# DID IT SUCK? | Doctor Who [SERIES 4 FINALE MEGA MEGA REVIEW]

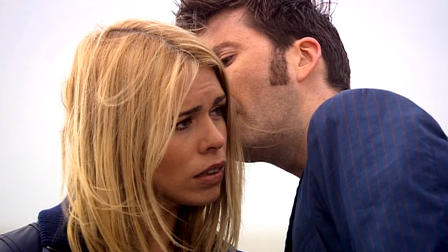[41:04]
Incredibly, we don't get the satisfaction of either Doctor audibly saying the words, "I love you."
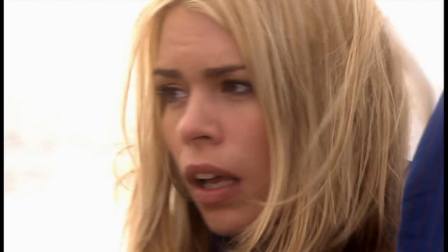[41:11]
This is tragic for the Doctor though, as he once again leaves the woman he loves on that same beach,
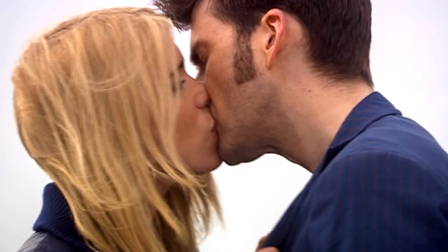[41:18]
this time in the hands of another man. What a sacrifice to make.
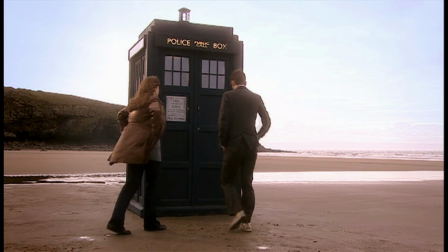[41:24]
I mean, at least he knows she's gonna be happy, but like last time, there isn't even a goodbye,
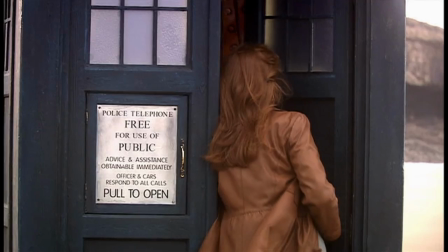[41:29]
but the Doctor consciously leaves this time, because there's still one anomaly left to solve.
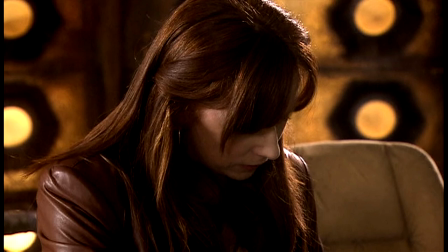[41:36]
Donna. Good God, this segment is sad.
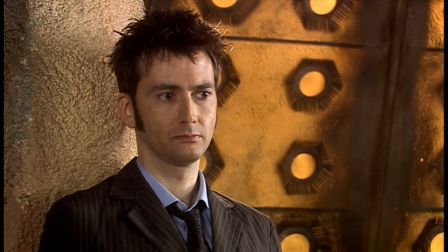[41:41]
Right from the start,
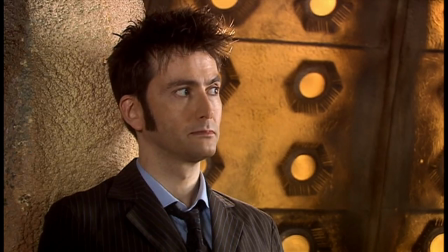[41:42]
the Doctor can't even look at Donna for more than a second or two before she starts malfunctioning.
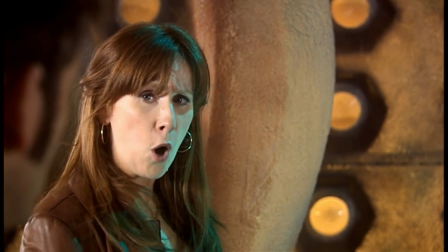[41:51] You know you can fix that chameleon circuit if you just tried hotbinding the fragment links and superseding the
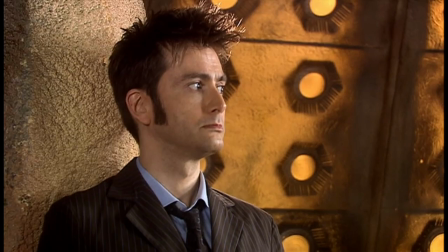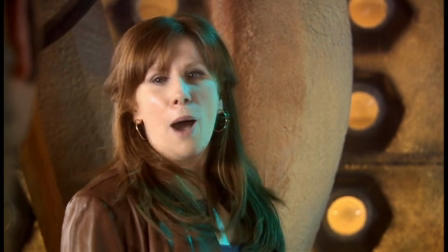[42:00] binary. I'm fine.
You can almost hear Donna crying out from within here. The denial she expresses is that same denial of her own importance, and that saddening music that plays not only makes this moment hit home hard,
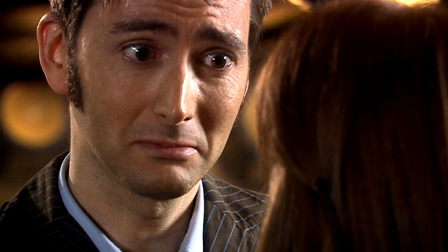[42:13]
but it reminds me that the golden era of the show is ending.
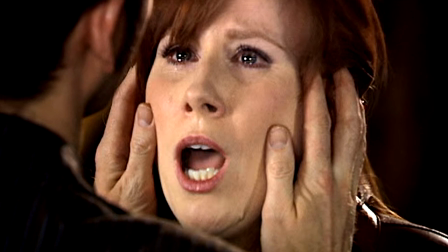[42:19]
The show has not reached a high point like this since, and probably never will.
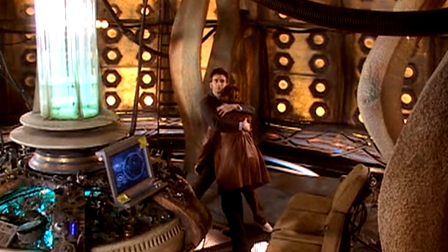[42:25]
That's the saddest part, watching this with hindsight.
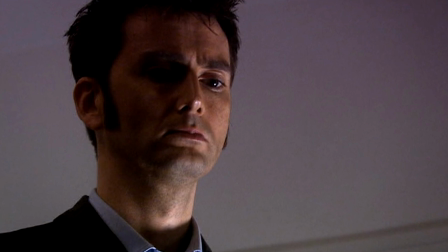[42:29]
The Doctor drops Donna home and bears the brunt of it all by explaining to Wilf,
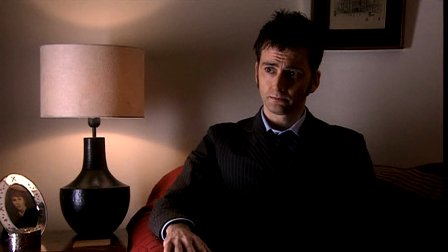[42:34]
Sylvia, and the audience the price for saving the universe.
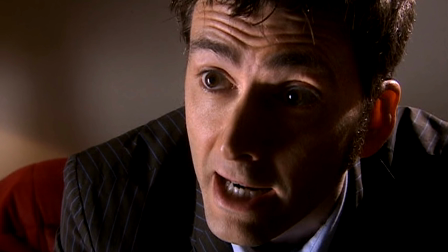[42:39]
The Doctor gives Sylvia the best possible backhanded response before Donna comes in,
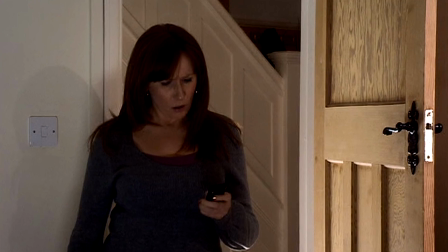[42:45]
awake and basically reverted to factory settings. Gossiping, moaning, texting, just as she was in The Runaway Bride.
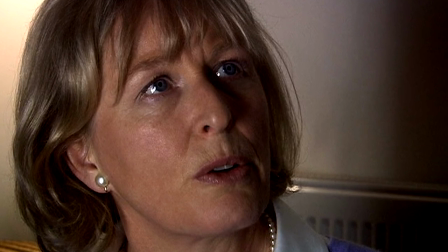[42:53]
Sylvia gets the last word in though, telling the Doctor to leave with this jarring close-up, and then the rain begins.
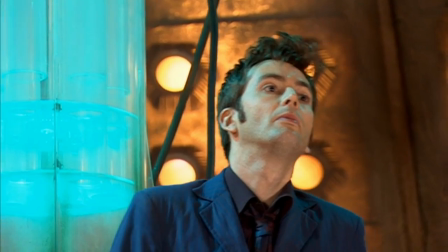[43:02]
With so many "the Doctor is lonely once again" moments in the show, this one takes the cake for me.
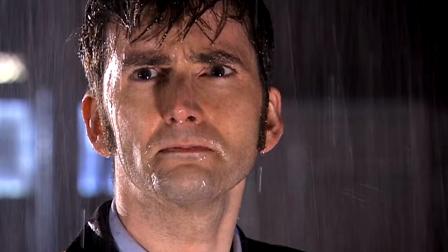[43:08]
The rain itself does such a great job at representing the emotion the Doctor holds inside.
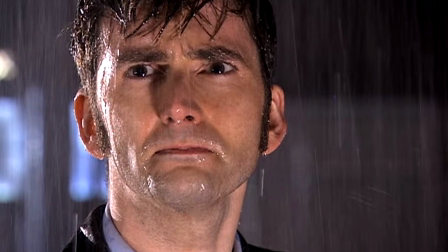[43:15]
He doesn't have to cry buckets.
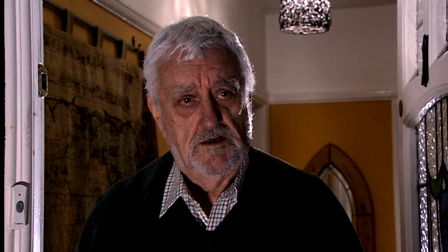[43:17]
The rain shows this idea for us, accompanies by the music and Wilf promising to look out for him with his telescope in the night sky.
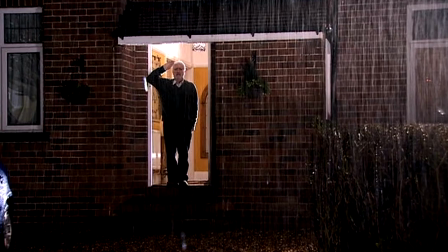[43:24]
It's so bloody beautiful.
The salute,
the ascent in the score, and for the first time, there's no... What? What?
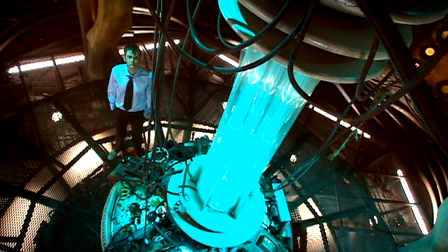[43:32] What?
Just straight up depression. He saved the universe, but once again is destined for solitude.
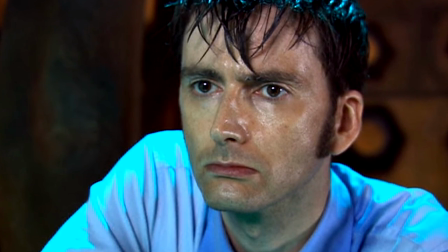[43:40]
Even leaving the finale's ending in this unconventional fashion is like a cliffhanger in itself.
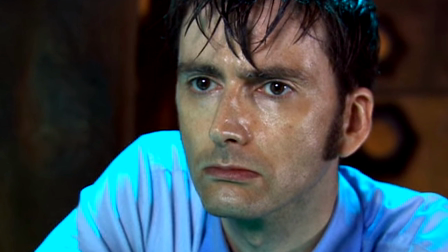[43:46]
The score ends on an imperfect cadence,
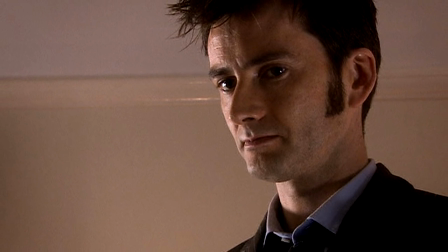[43:49]
and of course that one little unresolved aspect of the story lingers heavy over the Doctor's head.
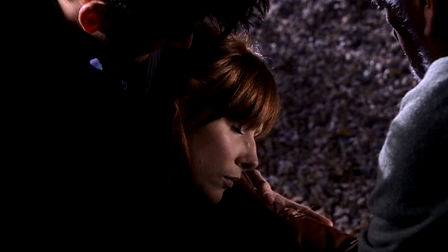[43:56]
Donna can never know about him or what she did, otherwise she'll burn up. That, however, is a tale for another time. So, did it suck?
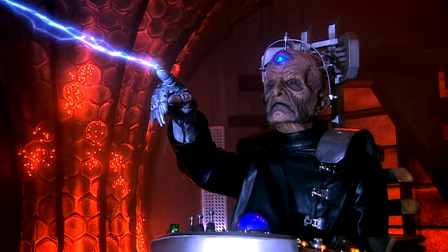[44:12]
Nah, it's strange because for the longest time my judgment on this episode
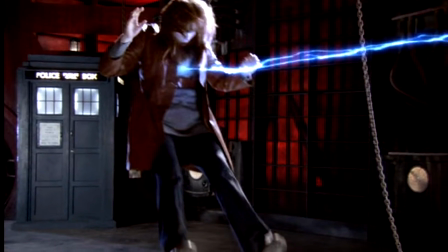[44:17]
was clouded by that one moment when Donna suddenly became hyper-intelligent. It honestly ruined the episode for me for the longest time, but rewatching it again, I've definitely changed my mind about it.
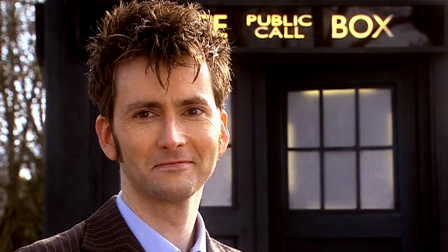[44:30]
It's the final act with the goodbyes that really kill me.
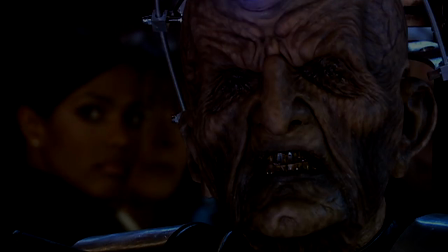[44:33]
Davros and the megalomaniac performance is something to behold, and can I also just say, I miss Murray Gold so much.
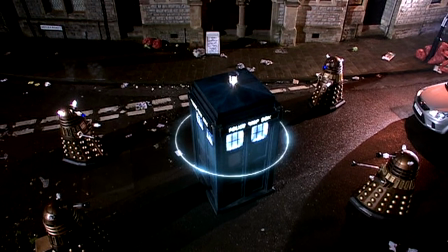[44:41]
The themes heard playing in this episode span from all four series.
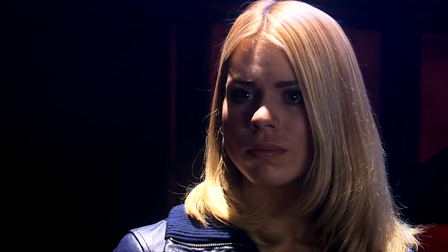[44:46]
Every character is triumphantly celebrated with leitmotifs, and the rest of the score carries the episode beautifully.
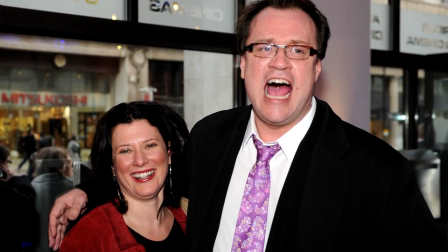[44:53]
The characters, the writing, Davies and his team really outdone themselves in these final episodes of Series 4.
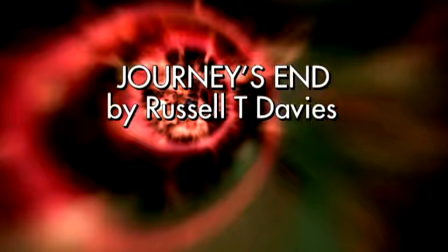[45:02]
I give Journey's End a 9 out of 10. Thanks for watching. I hope this was worth your while.